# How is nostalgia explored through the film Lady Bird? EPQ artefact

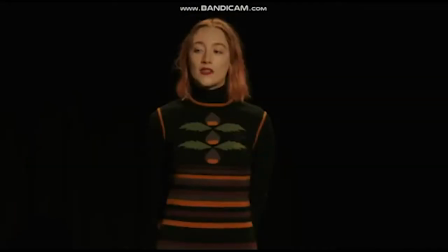(4:23) Yeah. Why is it in quotes? Well, I gave it to myself. It's given to me by me.
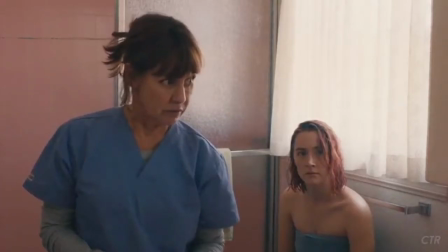(4:28) Okay. Take it away, Lady Bird.
Of course, to produce a film that is set in the early 2000s, costume design is important.
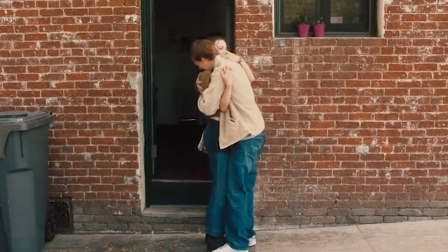(4:36)
In an interview with Vogue, Napier stated that they didn't steam her clothes or hang them in her room.
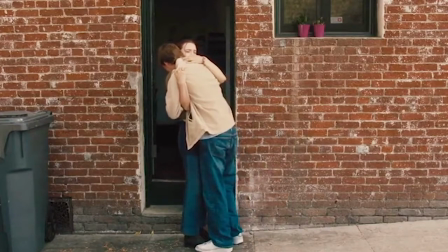(4:41)
You can just throw them in a corner because that's real. That's how an actual person would do it And that's what Lady Bird would do.
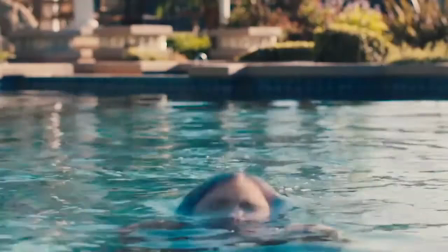(4:47)
Costumes really make a character. Certain characters will have a staple item such as seeing Kyle with a Dark leather jacket or a coat of some sort.
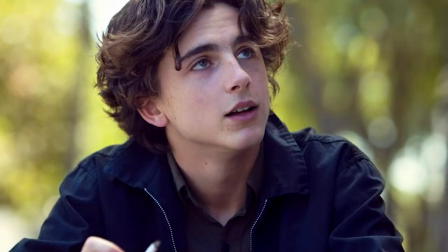(4:55)
Showing an aspect of hiding as he's a very quiet introverted character.
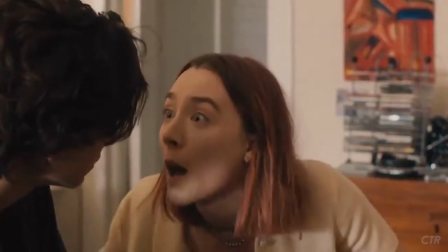(5:00)
And then Lady Bird of course with her iconic pink cast reminding the audience of her stubbornness in the first scene of the film when she jumped out of the car.
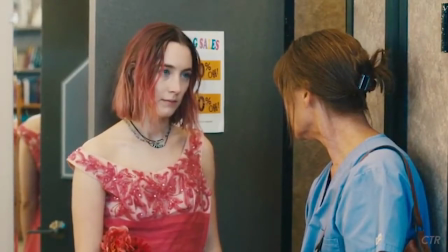(5:08)
Lady Bird's mother in her hospital scrubs, showing how hard working she is to provide for her family, especially Lady Bird.
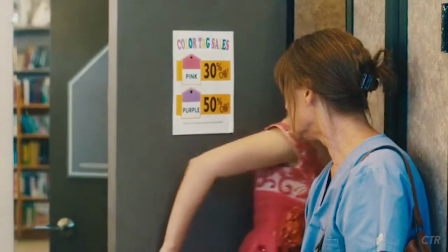(5:15)
And overall costume was just a major influence on the nostalgia of the film.
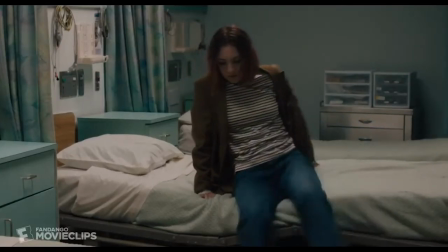(5:19)
Costumes can show growth from a character's opening costume to their final, and most importantly you can give the audience the idea that the film was set in the early 2000s. With the post-production work they added a film grain called Alexa Grain.
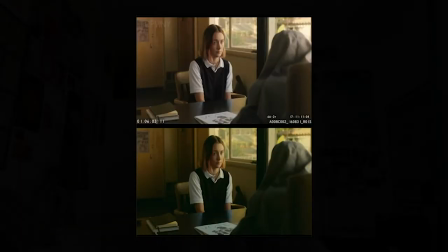(5:31)
To make it seem as if the film were not filmed on digital, but however looking as if it had been filmed on a film camera. The use of alexa grain was very influential on the nostalgia aspect as it reminded me of certain home videos of my childhood.
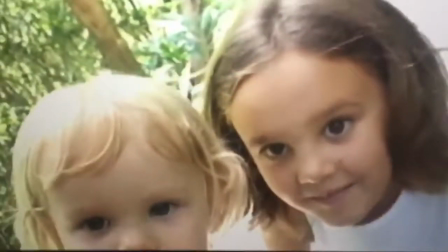(5:44) Hi! Keisha, are you going for a walk? Yeah. Alright, shall we keep walking?
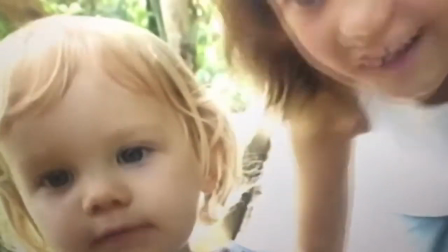(5:50) Yeah. Alright, say bye bye. Bye!
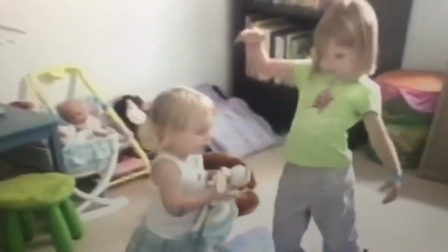(5:54)
Being brought up looking back on those videos, I've always had a vivid understanding of everything from the clothes, the technology used in those years,
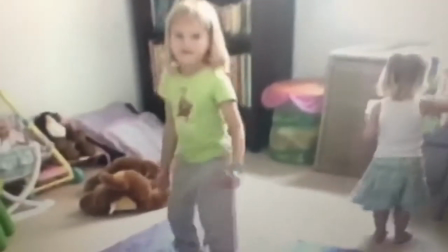(6:01)
and therefore watching this film always made me feel like I was watching those home videos which is why I think it resonates with me so much alongside so many
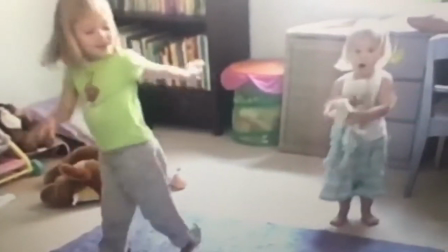(6:07)
other people for many different reasons. Now one scene that particularly stood out to me and many others was the final scene.
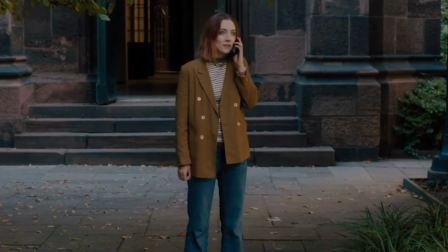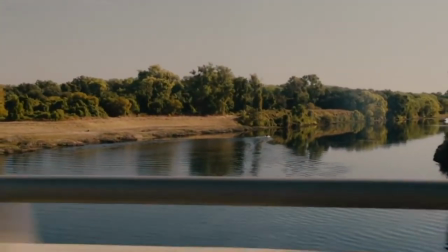(6:26)
Now this scene in particular was really moving to the majority of the audience, including myself,
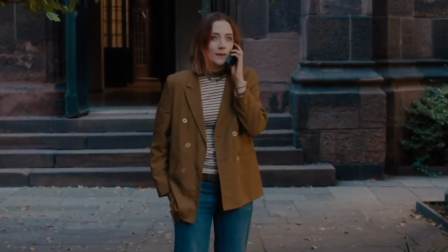(6:31)
because I think everyone realised, although no one would want to admit it, parents and guardians usually write about a lot of things growing up.
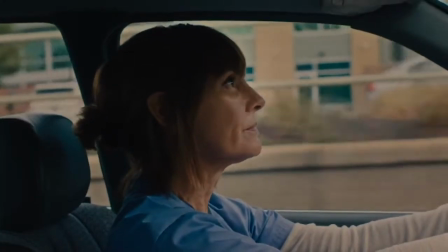(6:37)
The lessons they taught weren't shared to pester us as children but was really just advice.
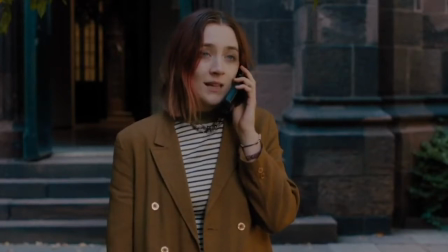(6:42)
And this last scene showed how sometimes, like Lady Bird, all you can do is look back and say, Thank you.
I'm... thank you.